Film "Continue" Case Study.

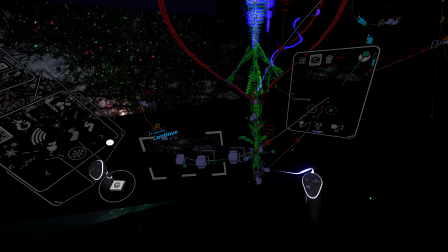8:24 And so at this point, I start another audio transition.
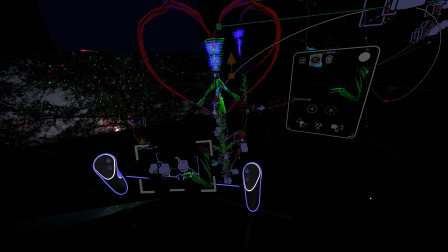8:29 So I'm switching between one style of music and another. And at the same time,
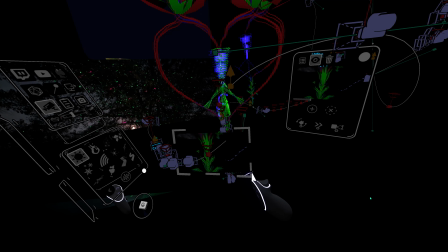8:35 what I'm doing is I'm creating an establishing shot that shows the user what they're going to be exploring in this next section.
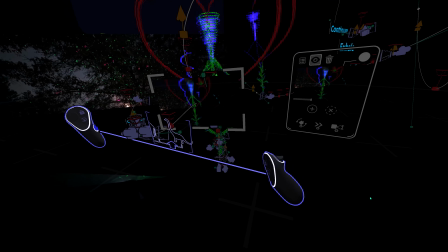8:44 And in this next section, what they're going to be doing is they're going to be going
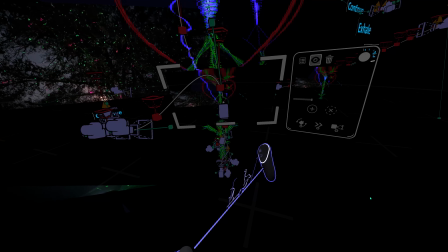8:51 down the front of this element, the artistic element here of all the brush strokes.
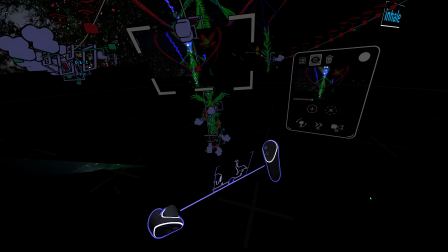8:58 You're going to slide your way down into that, and again the blue dots showing you which way you're going to be going,
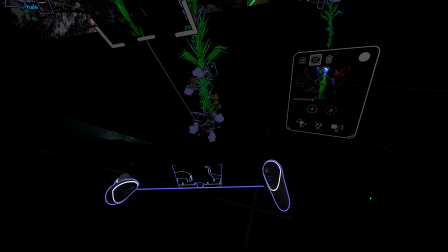9:06 and then you go down in there, and as you proceed towards the bottom, you'll notice that the camera tilts up,
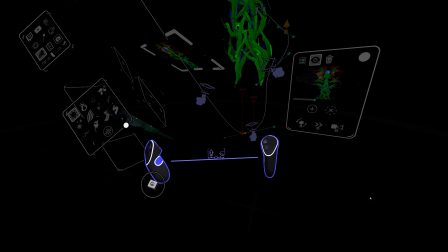9:15 and then as you get to the bottom here, it starts to do a rotation,
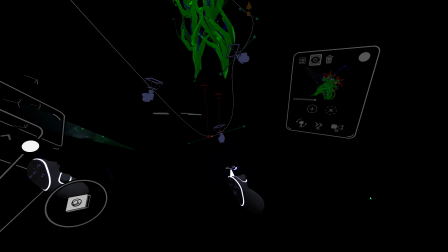9:23 and both on the X and the Y, and realistically on the Z axis.
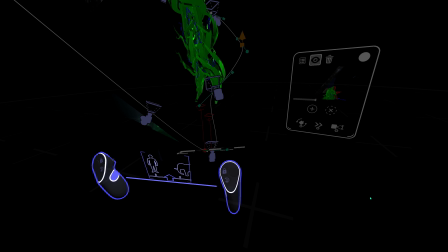9:28 And what that does is it transitions you from sort of looking at this item from a distance
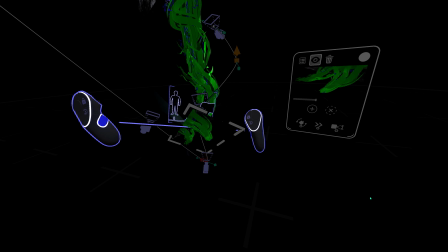9:35 to coming to a place where you're going to be able to glide through this. Let it wash over you as you make your way
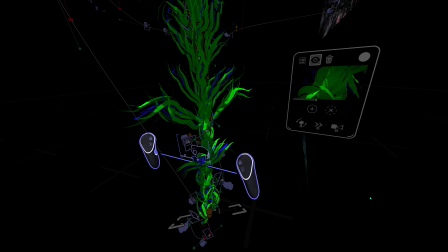9:44 through this series of spirals that will bring you up into,
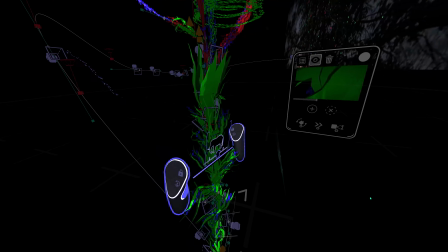9:50 through, and then eventually it will bring you out at the top.
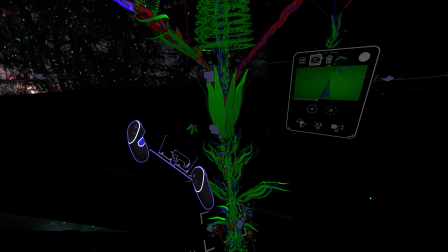9:55 Now there's a lot of things to see inside of there.
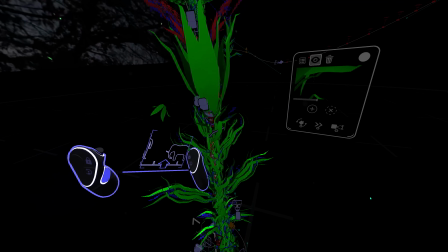9:58 There's another prompt in there that tells you to breathe, and then you'll eventually come up
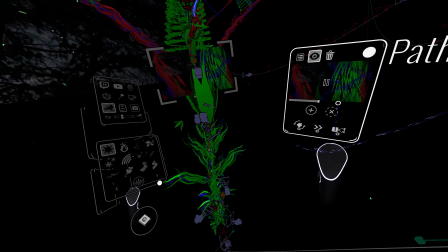10:08 make your way up through here, and you'll come to the top of the video, or at the top of the element,
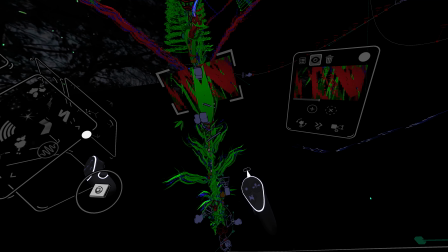10:16 and what you'll see is that the camera starts to transition from making its way through this to it's going very slow right now,
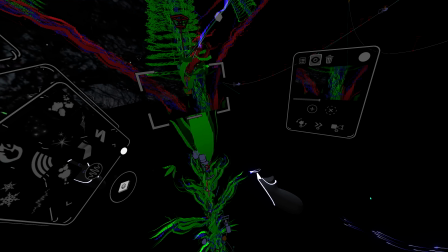10:27 because again it's trying to allow you to move towards
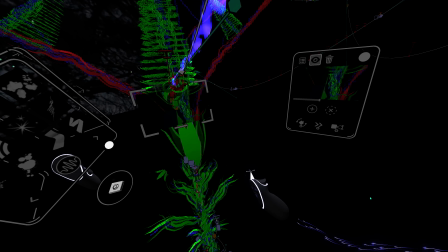10:34 a trance-like state as you're making your way through this.
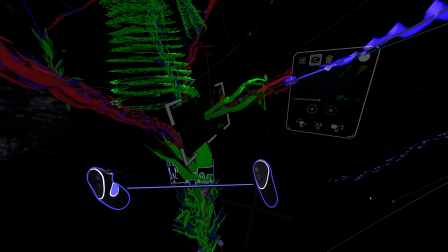10:39 And then at this point, we come to another transition. And that transition is marked by a change in zoom that you're about to experience and a change in speed that you're about to experience.
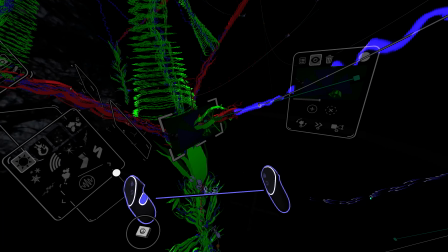10:53 And that becomes the transition to the next area.
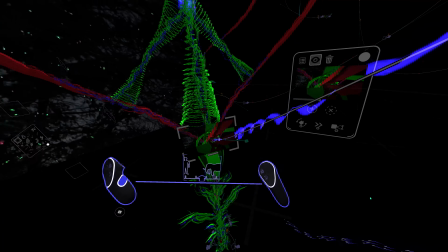10:58 So as it's going through this transition, and you'll see that it's sped up there, I transition again, fade from one audio source to the next.
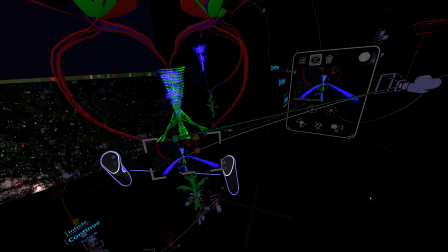11:08 And I'm doing that manually in the background as this is recording. And then that brings you out to this wide
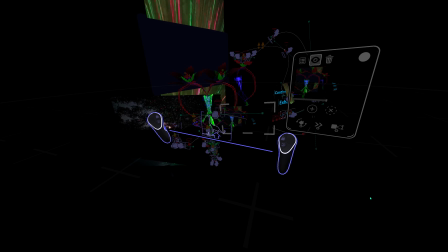11:16 shot that again shows what you've just kind of gone through and what's coming up.
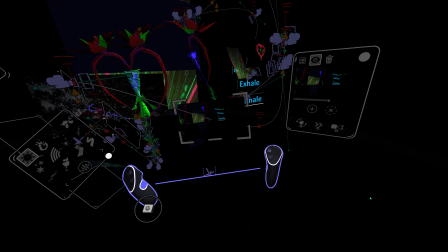11:22 So you can see in this shot, there's a teaser coming about the inhale, exhale, continue.
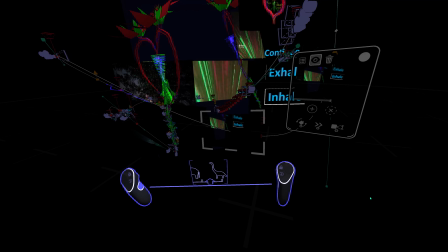11:29 It's showing some of the things that you've been through in the background.
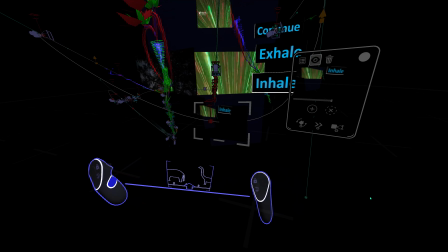11:33 So it's sort of giving you a slight mental break to have a look around at where you've been,
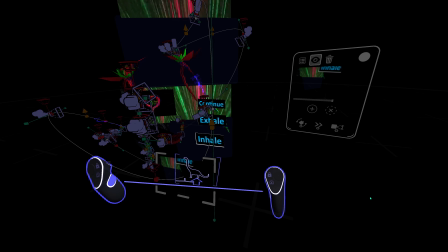11:40 and then it brings you back into this idea of inhale, exhale, continue,
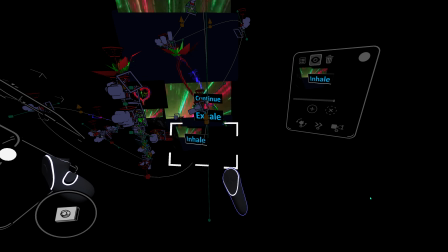11:47 using the images which were imported, and again using the camera path to bring you through this.
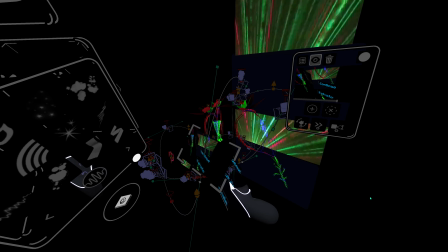11:56 Now this is, at this point, you're sort of in the depth of the video.
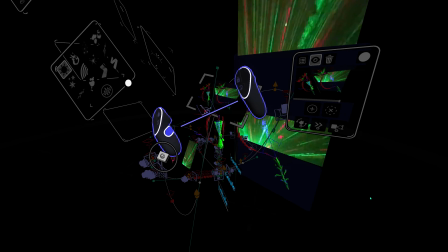12:02 So everything is moving pretty slow
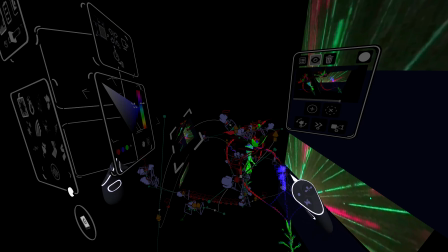12:06 because we're working with that slowed down brain
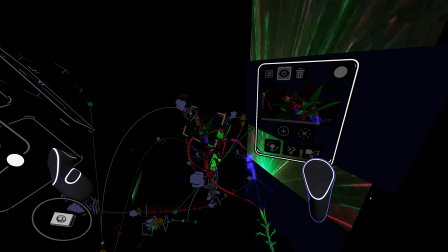12:12 function at this point, as you're allowing your brain to relax from all that thinking.
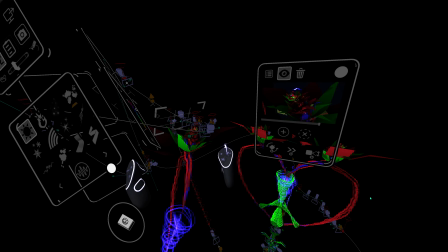12:20 And then what it does is it brings you in.
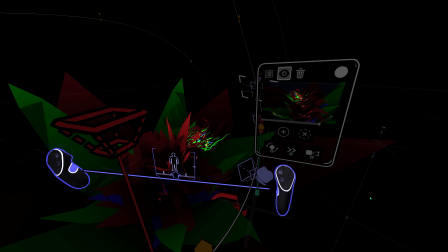12:23 We start to focus on a little bit closer detail of, I'm going to call it a flower.